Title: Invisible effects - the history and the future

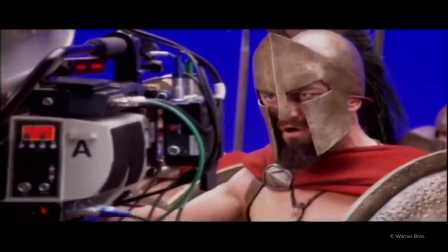When thinking about visual effects and CGI,
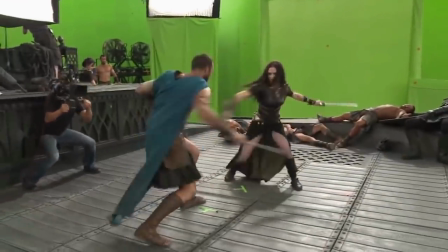usually what comes to mind are big-budget blockbuster sci-fi movies where computer-generated images are used to create fantastic visions,
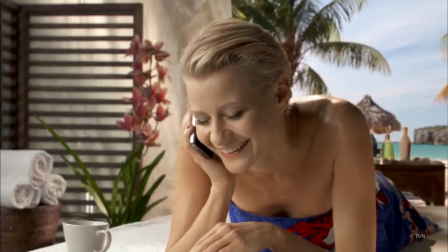worlds, characters or monsters. The truth, however, is that today barely any film or TV production would exist without VFX.
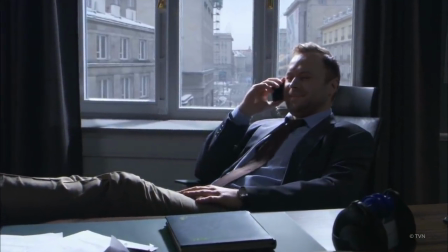You may not notice them because huge part of those effects isn't visually spectacular, although being essential to the story.
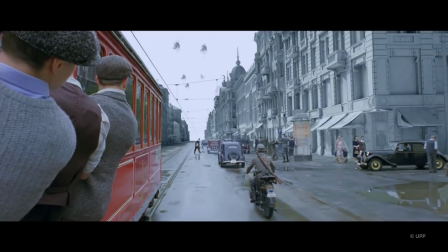They're called invisible effects, because the audience is convinced that what they see has been a part of set or done in front of the camera.
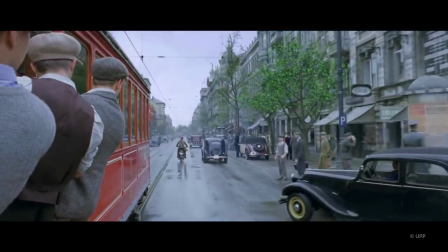Have a look how it's really done.
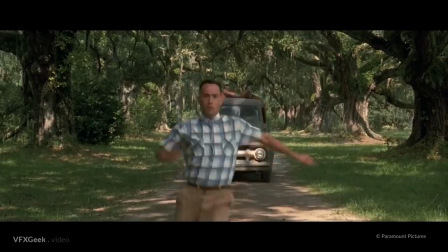The term invisible effects has been used for the first time, probably regarding forest gum.
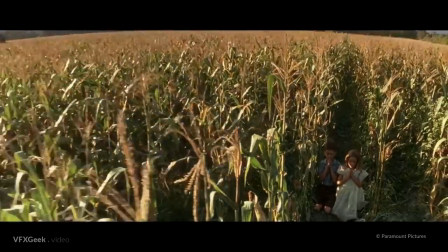This 1994 drama contains over 120 visual effects shots that brought industrial light and magic,
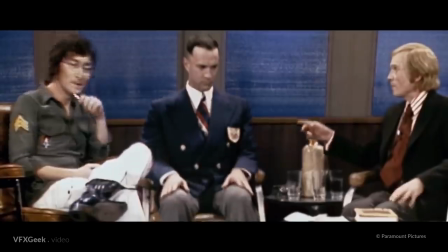the company behind it, and Oscar. However, you won't be able to notice most of those effects.
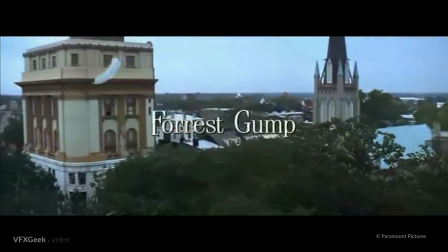Already the opening scene of the movie is a visual effect. The camera is following a feather, which flies and lands in a specific place.
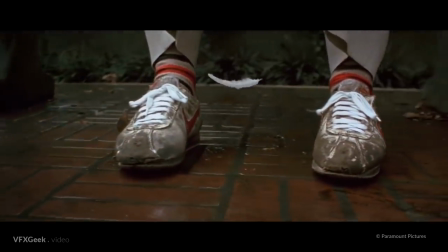It wouldn't be possible to create that in front of a camera.
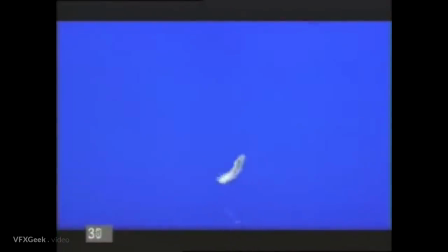A real feather was shot on a blue screen, and later animated and composited with the footage.
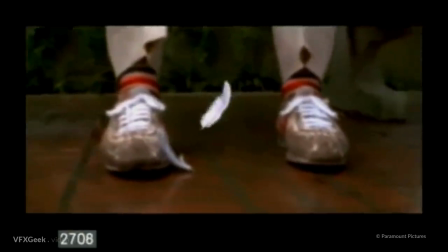At the end, a CG feather was used to make it land exactly in a position of the real feather, to be picked up by Tom Hanks.
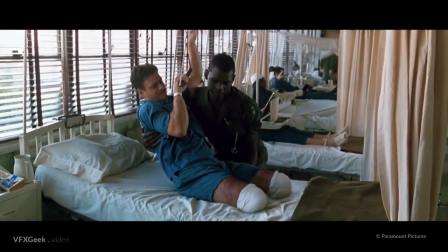Important part of Forrest Gump's story was loosing legs by one of the main characters.
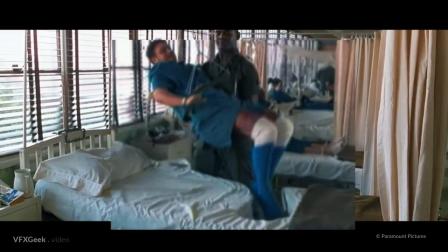Cleverly planned shots were digitally processed, and the limbs covered with blue material had been painted out.
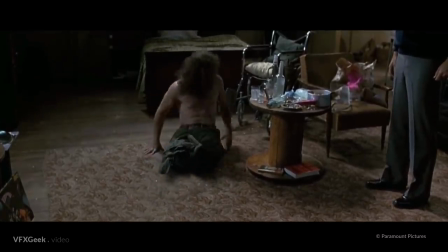Some set elements were also added in post-production, like this table or part of this wall, positioned in place of the removed legs to enhance the illusion.
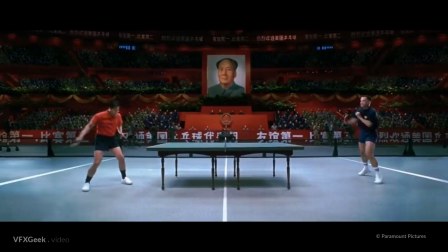Another example of an unnoticeable effect, was Forrest Gump playing ping-pong.
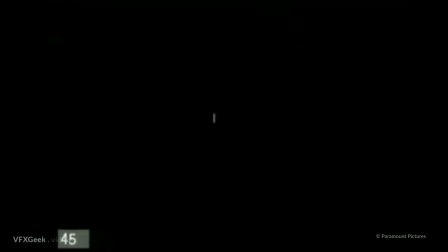All those scenes were shot without a ball. It was added in post-production, allowing actors to concentrate on performance, and delivering a completely believable effect.
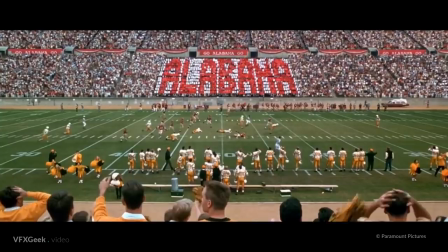Crowd multiplication is today a widely used invisible effect.
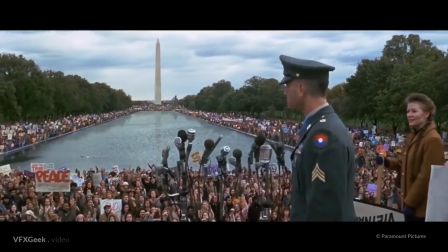In Forrest Gump, digital compositing allowed to show a hundred thousand crowd, while having only one thousand extras on set.
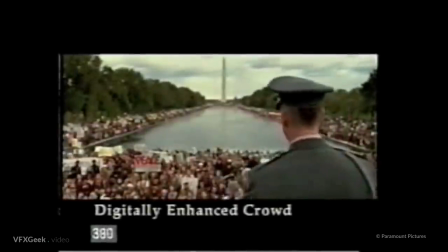They were shot multiple times in different places, and later combined digitally.
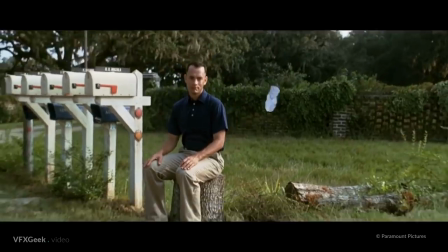All those effects go unnoticed by the audience, keeping the story in the center of their attention.
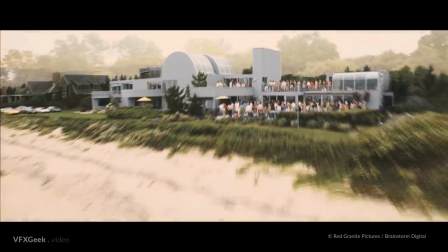A more recent example, of perfect utilization of invisible effects, was Martin Scorsese's The Wolf of Wall Street.
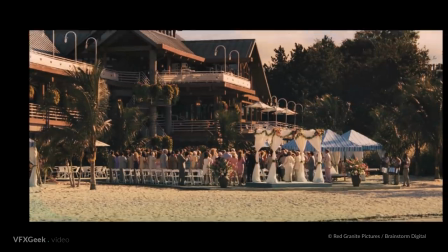You would never notice the huge amount of effects, without a breakdown.
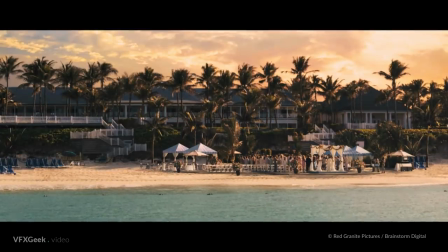The main area of visual effects application was set extensions,
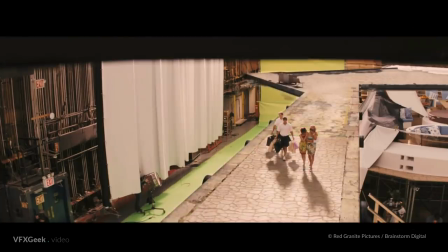creating environments adequate to the main character's lavish lifestyle or simply saving a lot of money and time required for shooting on location.
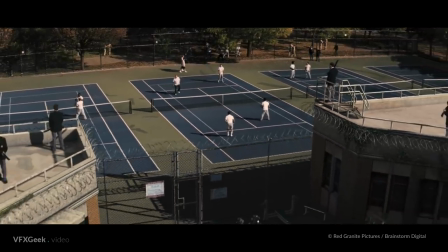The VFX that you see have been created by a company named Brainstorm Digital.
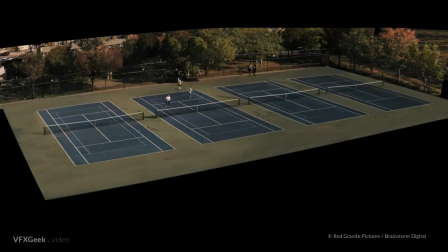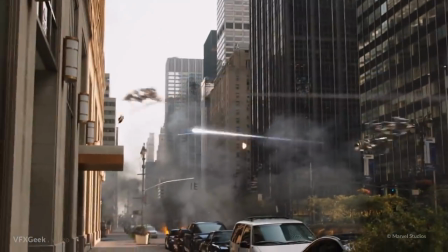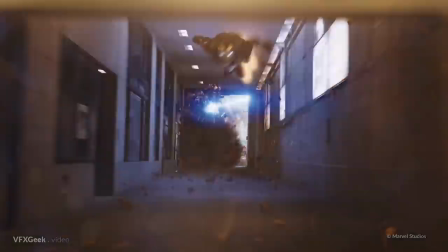Unexpectedly, you can find some amazing invisible effects also in VFX-packed blockbusters.
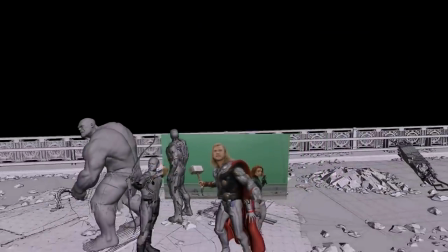You could be surprised that in The Avengers, almost all shots happening in New York have been done on a green screen stage. There's quite a few restrictions about shooting in New York and where you can get road closures and where you can set off pyro, which isn't very much.
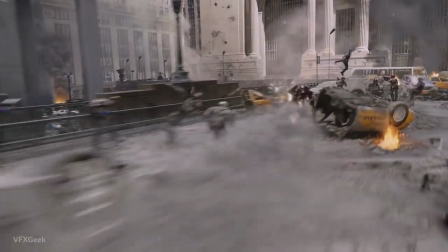And you also have a lot of restrictions around where you can take a helicopter and do filming.